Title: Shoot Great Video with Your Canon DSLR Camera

Now, let's discuss the steps you can take to work with video compression and create great looking video.
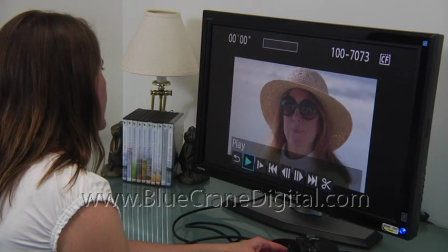[0:10]
We began with the premise that the camera stores video in a presentation format.
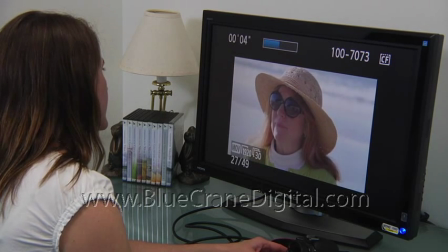[0:16]
How do we get the video as close as possible to the presentation quality before it's recorded?
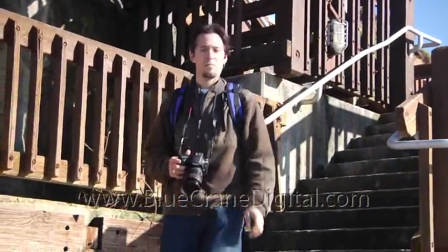[0:22]
First, it helps if you can afford to do a little legwork. Scout out your location in advance.
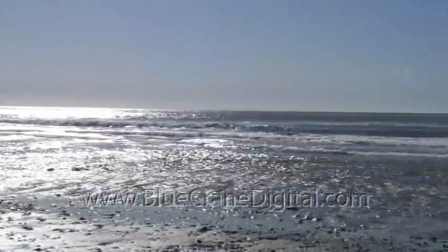[0:28]
Try to visit about the same time of day as your planned shoot. Look at the lighting.
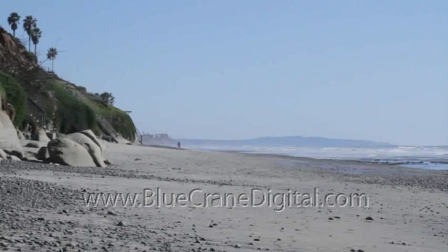[0:33]
Think about how you will set the camera's white balance. For example, consider setting the white balance for a colder, bluer color cast. If you select a low Kelvin temperature, the camera will push the colors toward blue.
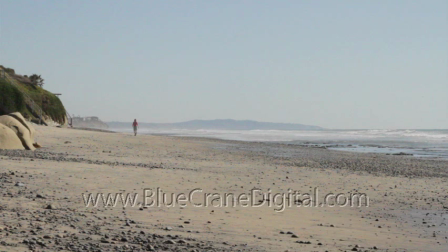[0:47]
Or use white balance shift to add a blue color cast. Alternatively, you can select a higher color temperature to create a warm glow.
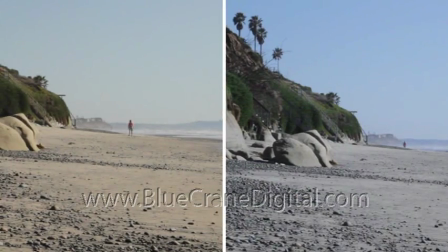[0:55]
The camera will push the colors toward amber. See how this creates a different feeling than the same video shot with a low Kelvin temperature? Test out several white balance settings at your location before determining the right white balance for your video. Next, we will look at one of the most powerful and least understood settings on your camera. It's called Picture Styles.
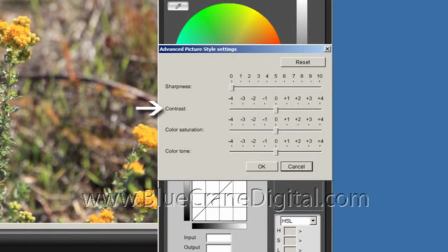[1:18]
This feature allows you to determine the saturation, contrast, sharpness, and other image quality settings. The critical point to remember is the camera will always apply a picture style to your videos. Even when the camera is set on standard, the video is recorded with specific visual parameters.
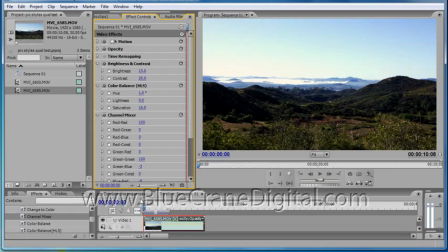[1:36]
Any changes you make to those parameters later may result in a loss of image quality. Let's do a little experiment to demonstrate what happens.
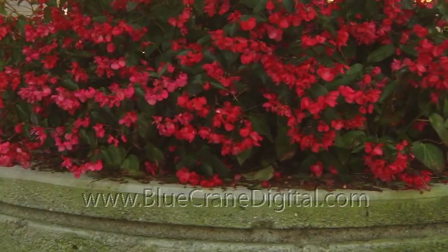[1:46]
Here we have a colorful scene with a lot of midtones, a few highlights, and some dark shadows.
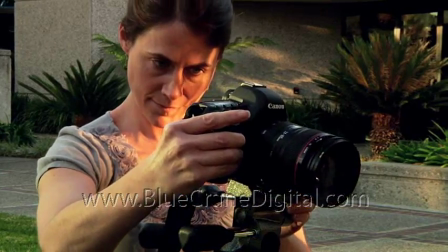[1:53]
Essentially, this is a typical outdoor video. Let's lock the camera down on a tripod so that all our samples are framed identically.
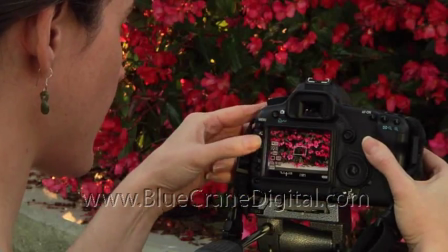[2:01]
We will start with all the camera exposure and white balance controls in automatic.
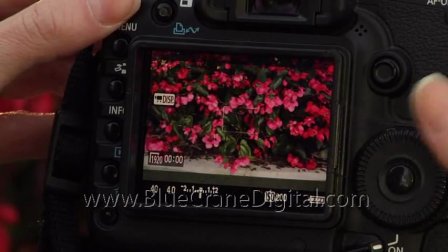[2:06]
The only specific setting we make is to select the neutral picture style. We record a few seconds of video.
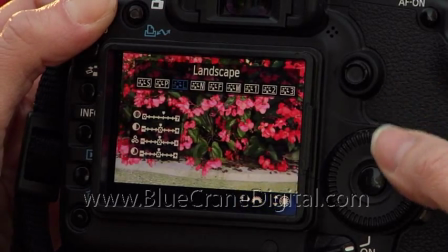[2:12]
Then we stop the camera and change the picture style to landscape. Again, we take a few seconds of video.
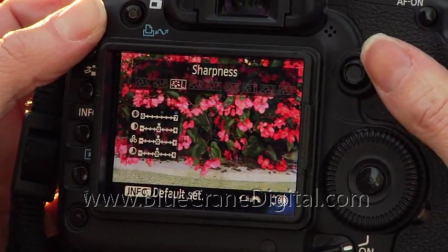[2:20]
Finally, we keep the current setting, but use the menu tools to increase the saturation, sharpness, and contrast. We take one last video of the subject. Now, we will look at the video inside a video editing program.
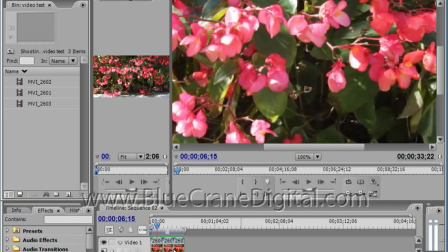[2:35]
Don't worry if you use a different program. Your software likely has very similar tools.
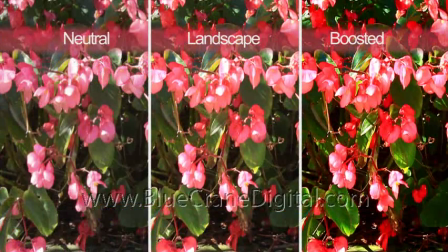[2:40]
When we review the three clips, we see the contrast, saturation, and sharpness are strikingly different in each video.
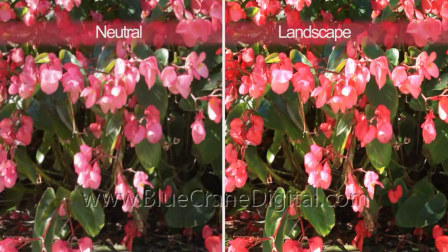[2:48]
You can change the visual properties of the neutral clip to match the clip shot with the landscape picture style,
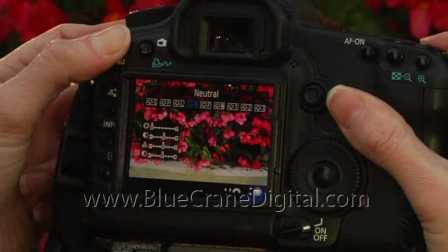[2:54]
but that may be more work than you want to do. If you get the setting right in the camera, you won't need to color correct later.
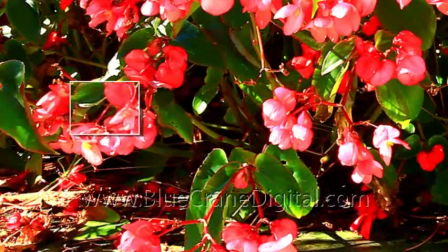[3:02]
Now, let's look more closely at the boosted clip. See how grainy it is?
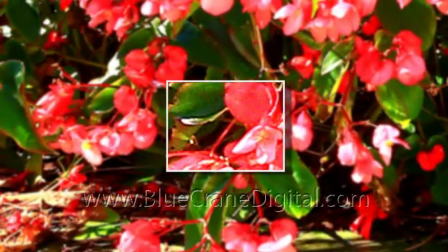[3:06]
We pushed the settings too far. It will be difficult, if not impossible, to fix this clip.
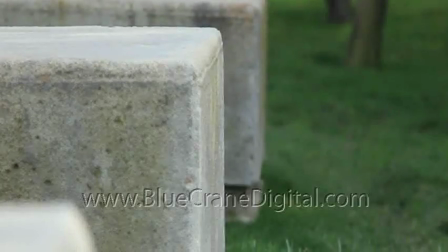[3:13]
By applying the image properties we want in the camera, we can avoid much of the post-processing work.
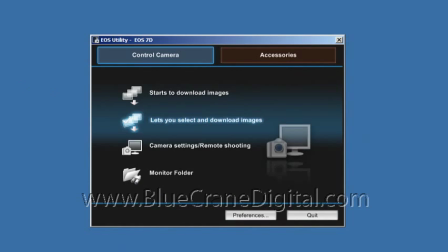[3:19]
We will be much closer to the end result when we upload the footage from the memory card. Here's what I want you to remember. If you get the picture style, the white balance, or any other exposure setting wrong, you essentially have to undo these settings once you begin to edit the video.
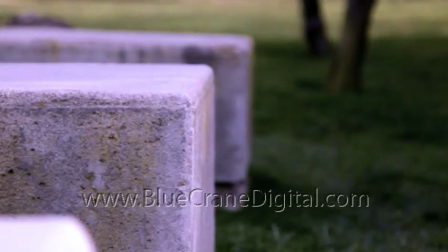[3:36]
These files already have precious little original information.
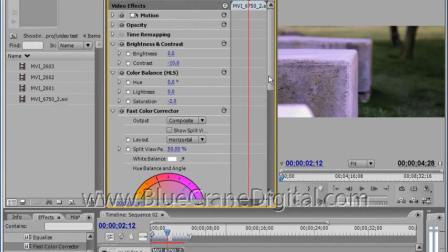[3:40]
If you don't get these settings right up front, you could lose image quality and waste time in editing.